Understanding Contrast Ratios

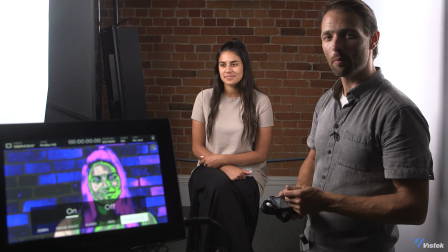4:19 I have reduced the light intensity on Paula's face by one stop on her fill side.
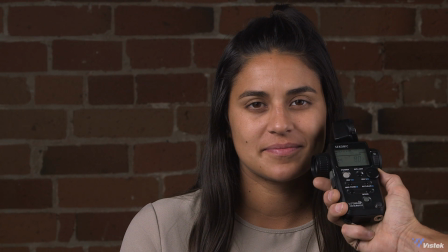4:24 I'm just going to take a reading just to confirm that. And we are indeed sitting at f8.
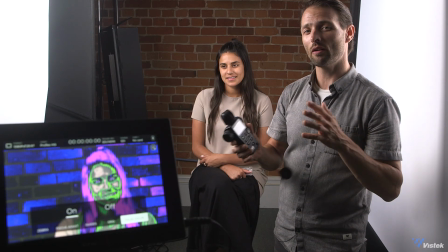4:30 And this is where some of the confusion comes in because if you're doing your bit of wonky math and not following the standard math,
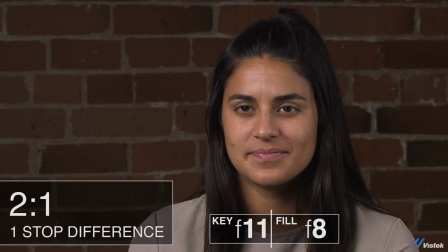4:36 you still arrive at a two to one ratio with a one stop difference.
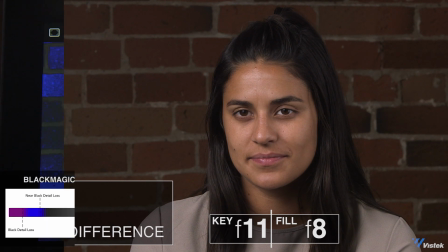4:40 But that should be what you're looking at for a one stop difference or a two to one light ratio.
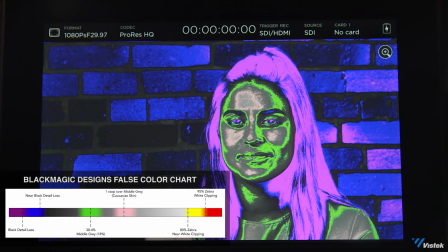4:46 Let's go ahead and let's drop it by another stop and look at a four to one light ratio okay so now I've dropped our light by two stops
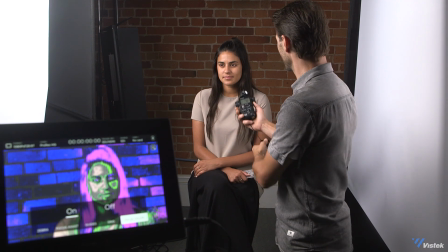4:53 which is giving us a four to one light ratio and I'm just going to confirm that as well and we are sitting at five six
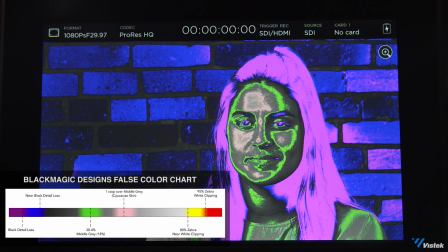5:01 so that is two stops under our key which is at f11 let's go ahead and drop it another stop to show an eight to one ratio all right so
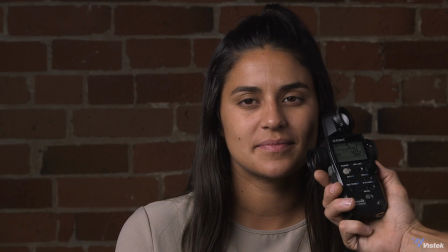5:09 here is our eight to one this is now showing a fill I'm just gonna block out there at F4.
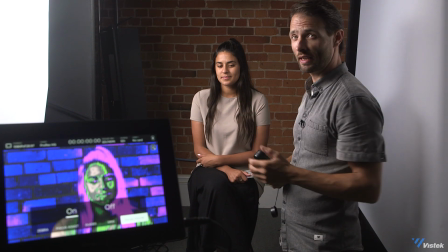5:17 So that is three stops below our key of F11, giving us an 8 to 1 ratio.
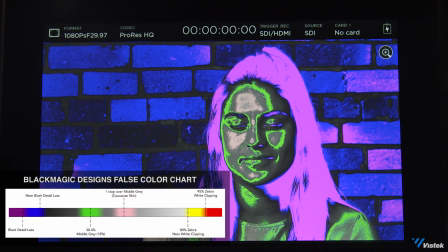5:22 Now what I'm going to do is we've effectively, next time I drop this by another stop,
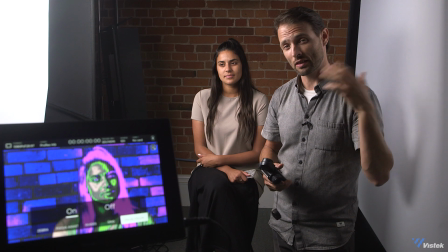5:28 I'm going to be looking at a light that goes completely out, but still may not be dark enough because of bounce and everything.
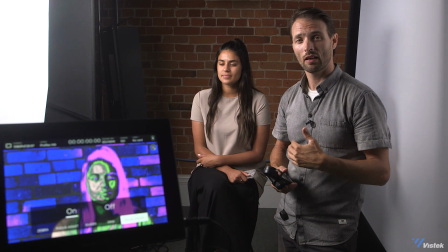5:34 So I'm going to bring in some negative fill so that we can achieve our next one down, which is a 16 to 1 ratio or a four stop difference.
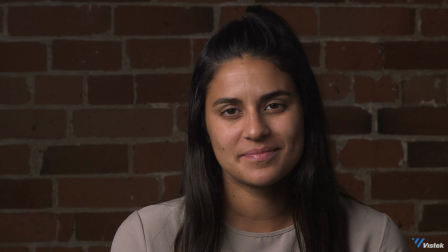5:41 So as it turns out, I managed to not turn the light off. I got it down to one out of 100 data points on the light.
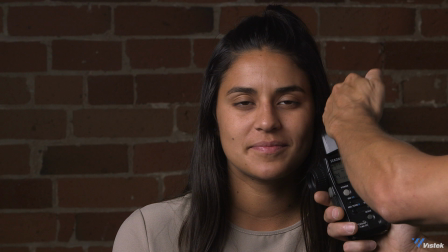5:49 So we still have a little bit of light coming out here, and I'm just going to get a reading, and we're sitting exactly at 2.8.
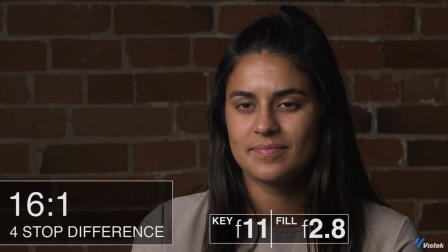5:55 So that is four stops down from our key at F11, giving us a 16 to 1 light ratio.
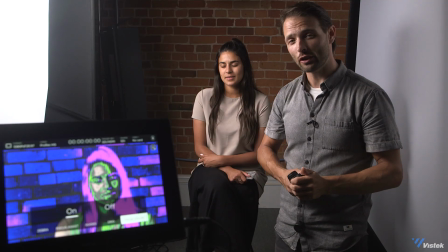6:01 And let's go one step further, and let's just show you what a 32 to 1, a five-stop difference, is going to look like.
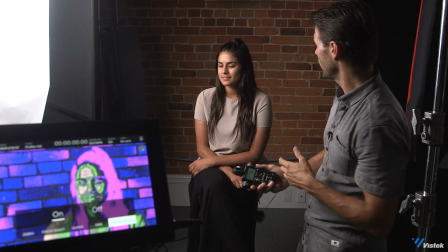6:07 Okay, so here we are finally with our 32 to 1 ratio. This is five stops difference from the key to the fill.
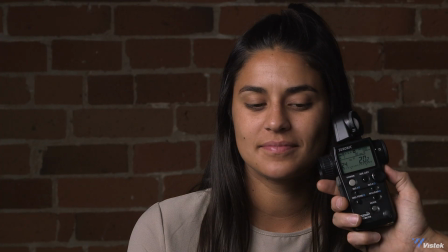6:15 If I take a reading here, we are getting a pretty even F2.
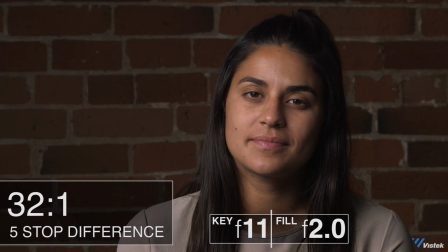6:21 Again, five stop difference. So the story is not completely over yet because there's a few other things that we need to consider.
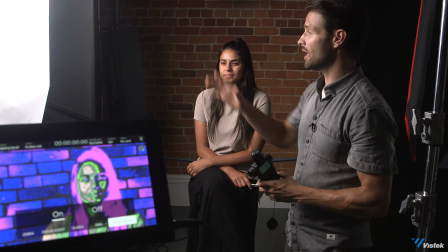6:27 And often in a scene, you don't just have a key light and a fill light.
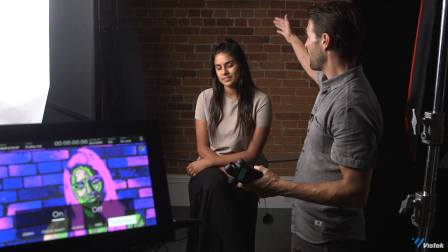6:31 You also have ratios between a bunch of other things like a backer hair light, a kicker, or a background light.
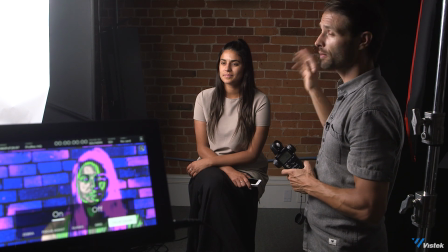6:38 And so we also apply those ratios as well. We're going to keep our five to one ratio here, I'm going to place a hair light and I'm going to try to get the hair light on her in and around a
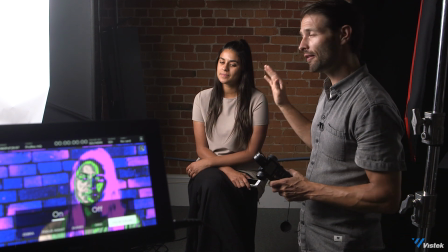6:46 stop below key So at around f8 and with Paula she has
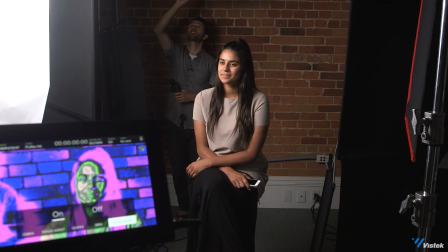6:52 Dark hair so that you can really blast a light on to dark hair and it'll absorb it if you've got somebody with blonde hair or
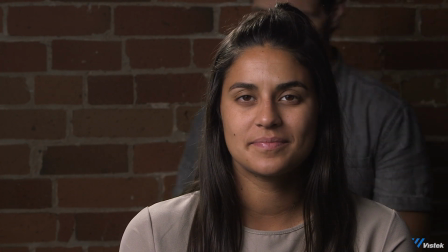6:59 Perhaps somebody with no hair that has a bit of a sheen you have to kind of temper that a bit But I'm just gonna go back here and
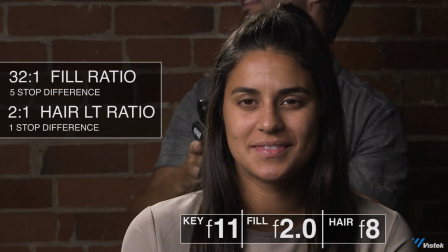7:06 take a reading and I've got it at f11 so it's just that key i'm going to bring it down
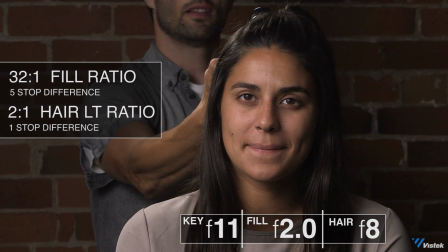7:11 just a little bit and we're at f8
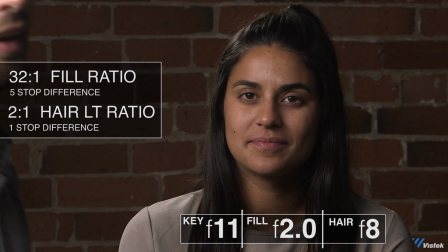7:16 so you'll be able to see now that we've got our our hair
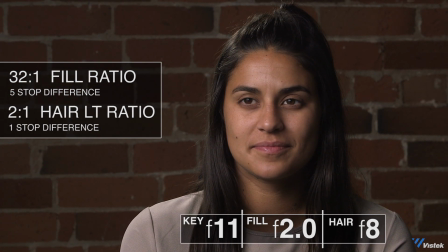7:20 light to key looks pretty soft and graduated it's not standing out but it does provide some accent and that's because we're keeping it within key so now we're going to move on to the background and typically with backgrounds in high key
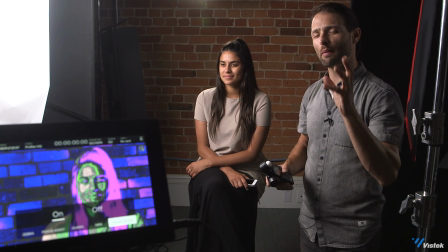7:34 lighting scenarios we want the background to be about a stop under key and
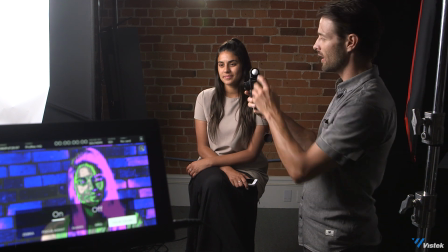7:38 that's not necessarily achieved by using the incident meter that's achieved by
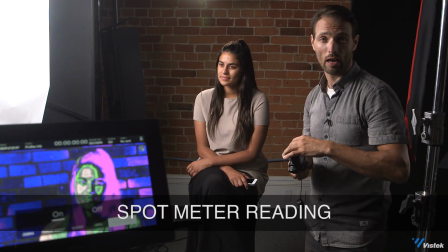7:43 actually looking at the eyepiece and this is where false color actually is a really great help because you can just see from the camera's perspective so
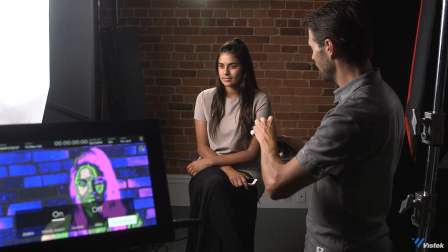7:51 on the false color you'll be able to see that as well but I can just look through this eyepiece and it's the reflective nature we want that
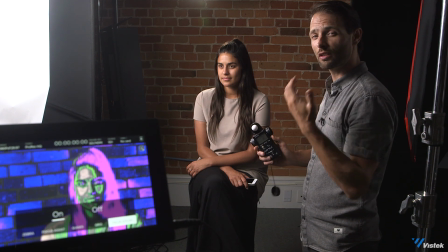7:58 reflective nature to to be a stop down. So I'm gonna look in right now we're sitting at F4, which is three stops under key.
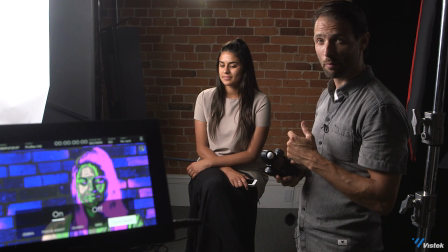8:08 So what I wanna do is I wanna bring that up a bit, but not too bright.
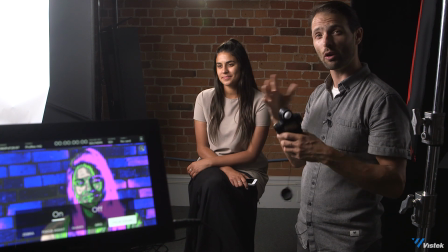8:13 If we get it equal to key, what's likely going to happen is we're gonna be too close to the skin tone and she's just gonna meld into the background.
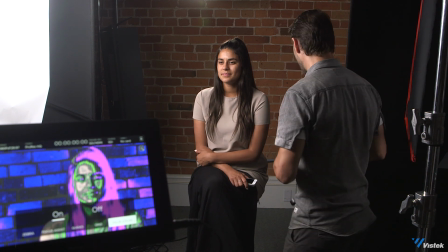8:21 So we wanna bring some elevation up in the light, but not too much. So let's go ahead and do that.
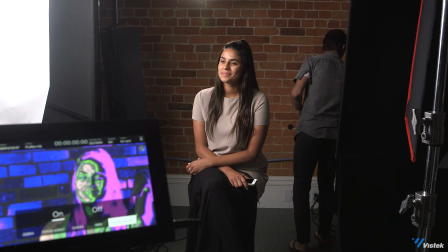8:26 I'm gonna turn on some lights.